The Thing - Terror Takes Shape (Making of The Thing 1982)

The big scene in the kennel when the thing first makes its appearance,
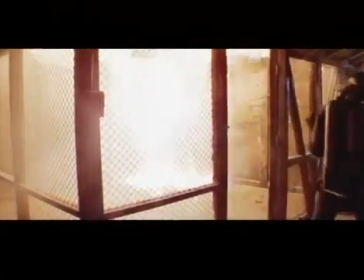and we set it on fire with the flamethrower and then put out the fire, was one of the most exciting things I've ever worked on.
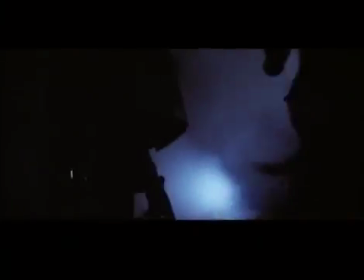Because there were 7 or 8 cameras, 9 actors with fire extinguishers, and we really had to go in and put out the fire.
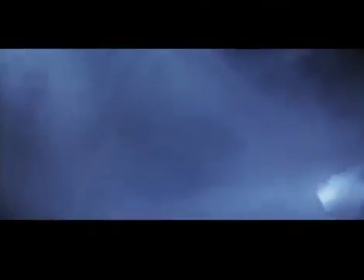And the stage was elevated 15 feet or so above the floor. So there were real firemen underneath, and there was a lot of safety apparatus for us. But I remember usually the roll 'em, marker, action, and all those cameras clacking, and the flames building up from the gas jets, and us waiting, and then finally the call, and we all went in and really put out that fire. It was really wonderful. The kennel sequence is basically broken into 2 areas, which is one, first the dog transforming in front of the dogs, and then the point at which the humans see it. And at the point at which the humans see it, it was very important to also understand that what again we were looking at was an amorphous shape that, you know, you could really call a thing.
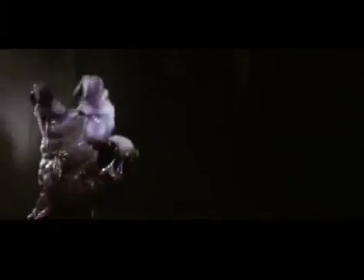So when the big mass, or the dog, or what it is transformed to,
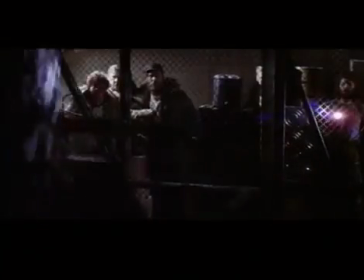pulls itself up into the corner of the ceiling, you know, trying to back up and escape, you know, from these guys and the dogs and everything, it just wants to be left alone. You know, it's got nowhere to go. You know, so basically, you know, these guys are looking at it and they go to torch it, and what happens is it you know, rips open, and then this, you know, this really strange kind of formation comes out that looks much like a flower. And in essence, if you go back and, you know, freeze frame, what it actually is it's not a flower.
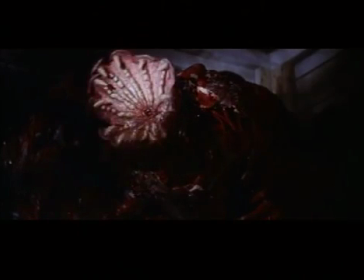It's about, like, I don't know how many dog tongues. You know, it's a bunch of dog tongues, and there's dog teeth growing out of the thing. And I wanted something there that, you know, actually, you know, in the mind would sort of be, you know, something the dog used to be, and has now, you know, changed into something that is like a twisted nightmare.
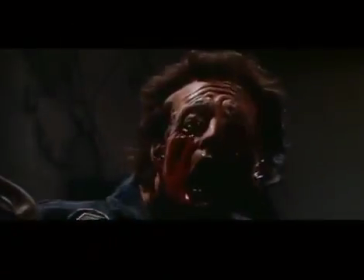The burn, I remember the burn when David Clennon's eruption, and then he burned him.
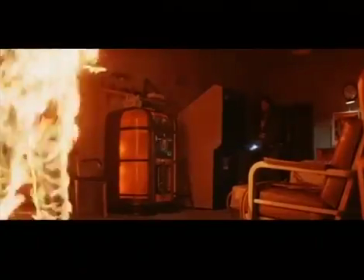That was probably the biggest effect day that we all worked.
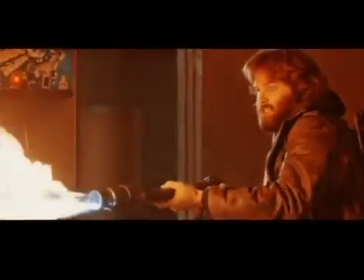And the guy who did the burn was I don't remember his name, but he was a specialist at doing these full body burns,
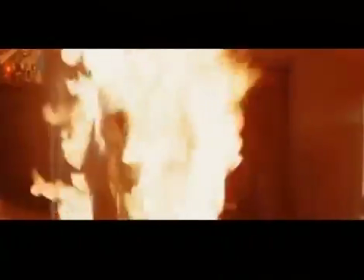and that was very impressive and spooky to be a part of,
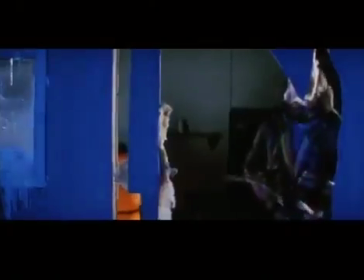because what happens is he can't breathe once he's ready to go, because if he does, he'll sear his lungs.
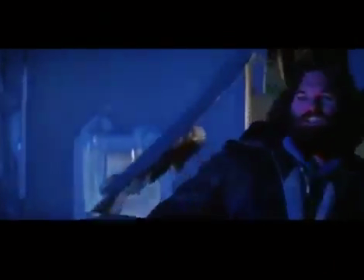He has to do the whole thing holding his breath, and it's all a matter of timing. And then the minute he came off, he had to be put out and immediately, you know, freed so he could draw breath and stuff. When I started seeing some of the effects that Rob had created, there was one particular
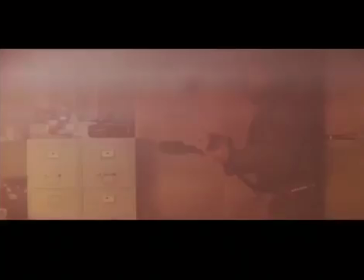sequence where Charlie Hallahan's head comes off the table and a tongue shoots out and it pulls across,
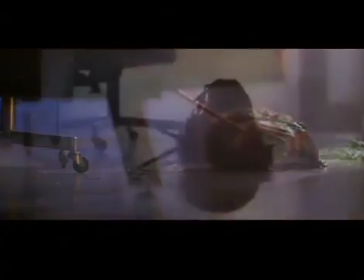turns over and grows stalks and walks across the floor.
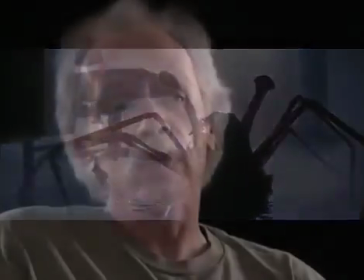When I saw that, I realized a great sense of relief, because what I didn't want to end up with in this movie was a guy in a suit. See, I grew up as a kid watching science fiction and monster movies, and it was always a guy in a suit. Or sometimes it was a kind of bad puppet, like It Conquered the World comes to mind right now, Roger Corman's movie, this kind of vegetable monster, kind of going like this woodenly. And my fear was, they'll laugh at us, you know. There'll be a joke. I mean, even as great as the movie was, and Alien was a terrific movie, it's still, in the very end, up stood this big guy in a suit. Oh, I don't want to do a suit. You know, I want something that's alive. So when I saw that stuff coming out, I was like, oh, man. Now, there were some effects we had to fool with. They didn't work perfectly. Because this stuff is not like, as Rob said to me, it's not like ordering pizza on the phone. You have to build it and create it. And sometimes it doesn't work. In our case, I think it did.